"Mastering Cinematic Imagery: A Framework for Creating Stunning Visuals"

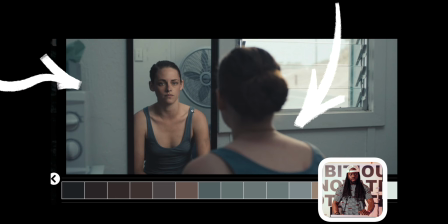So right here, we have this kind of blue teal kind of feel thing.
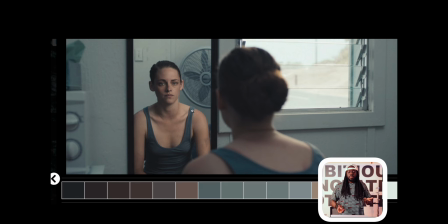So they're probably bouncing it off something just to get the levels a little higher, because ultimately, if they're lighting from outside, that intensity of the light is not going to be able to compete with the natural light that's indoors.
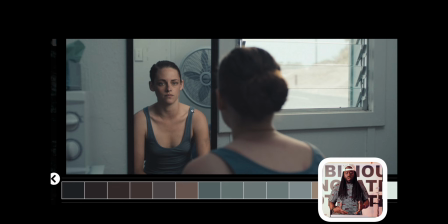So they're probably gonna have to raise the light indoors so it can be properly exposed,
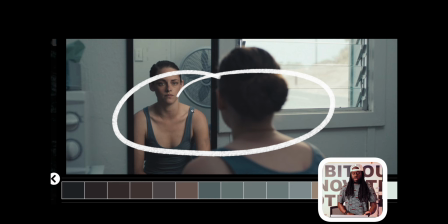so therefore it can compete with the outdoor light. So again, now, so we have the point of control.
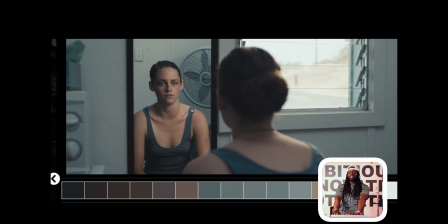Essentially, we put the camera, we set it up for the light outside, and then now a point of our control is the light fixture that they put on top of this window to make it seem like the window is actually lighting up the subject,
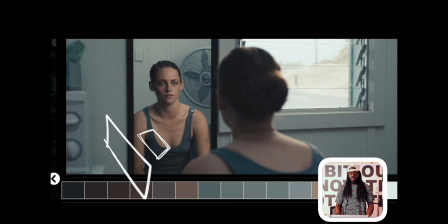and the camera's on the shadow side of the frame, so therefore we have a contrast situation.
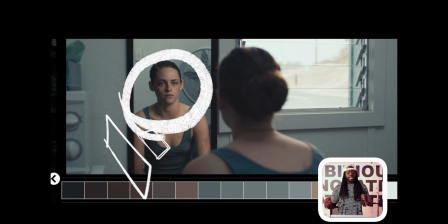Now everything else is all about glass, glitter, and glam.
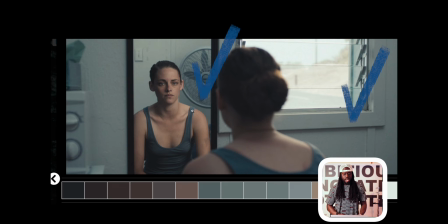The window frame, the fan in the back, this little microwave looking thingy, the little tissue on the top, and the textures of the glass on the window.
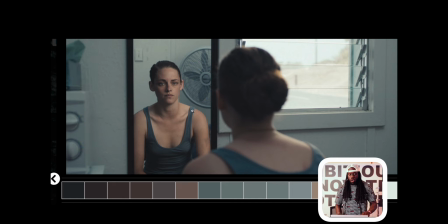I see a little bit of forest out there. All this stuff is lovely elements. Now, she probably has another light over top because I can see a little bit of highlight behind her shoulder. So again, this is how the framework works. Shadow side, camera on the shadow side.
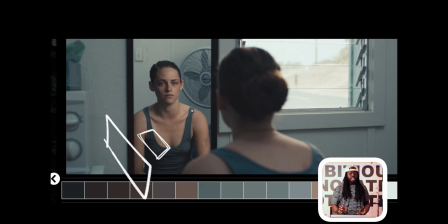Wherever the shadow is living, that's where you put the camera. If you see the outdoor, you have to control your camera for the window.
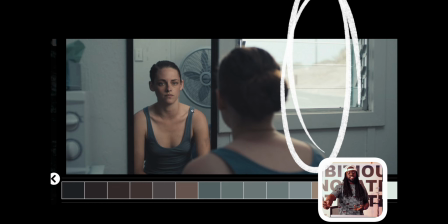Figure out where you're gonna put your key. The key needs to go on the opposite side of the camera.
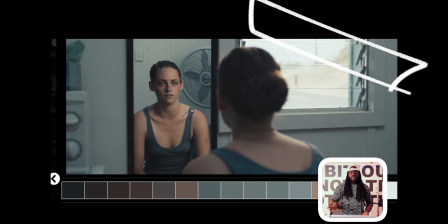In this case, it's right on top of the window that they're trying to hide, that they're motivating from, trying to make it seem like the window is actually lighting this subject. Beautiful work. I love the soft light. Let's keep moving. So this scenario is pretty interesting.
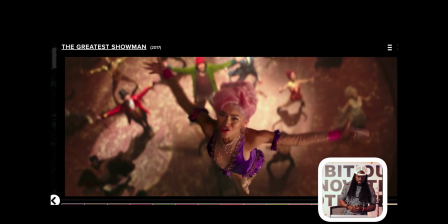I love the shot. It looks interesting. I've never seen this. The Greatest Showman. Is this Zendaya? I'm not sure. It looks kind of like her. So first and foremost, what we're doing here. So this is an indoor scene. Everything here is manufactured. So the first thing I'm going to look at is the ambient light.
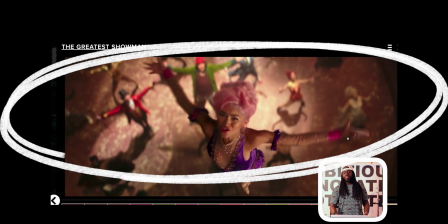So the ambient light is this softer light that's around the edge of the defocus aspect of the background. So you see how there's focus light in the middle, these little circles things are going around here,
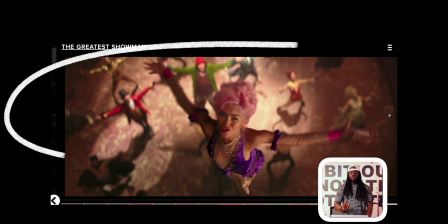but the ambient light is what consistently consists of without that hard light that's shooting straight down.
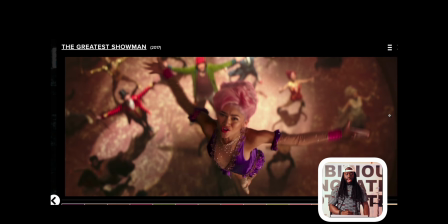So boom. Now the next light that we're adding is this creative light that we're seeing here. We're probably using a whole bunch of fresnels overhead, creating these textures, these little circles, these little highlights of light, highlighting these characters.
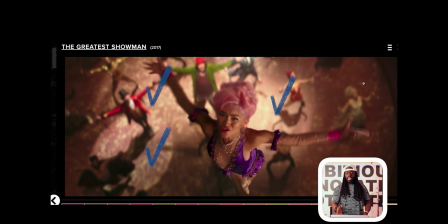So you see, again, you're looking at light to dark, dark to light. Again, your eye must see darker things in the frame and lighter things in the frame.
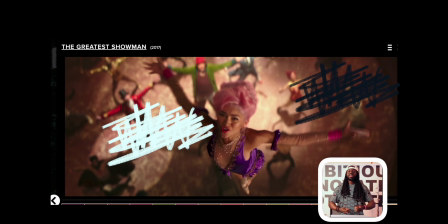Once you're doing that, you're doing a great thing maintaining the cinematicness.
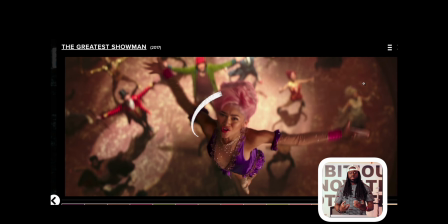Now, her skin is very warm. Now, she's in the foreground. Now, so she's not getting lit by the light that's hitting the people in the background. There is some other source that's hitting her from the right side.
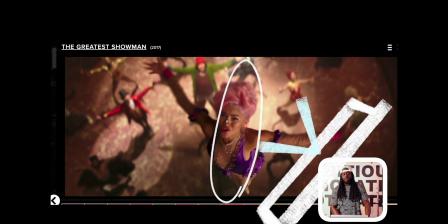How can I tell? You see how this level is kind of brightened up on her kind of side of her chest,
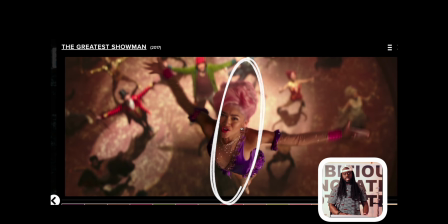and you see kind of like on her left cheek, we could just see the illuminance, that there's a little bit of light shooting here.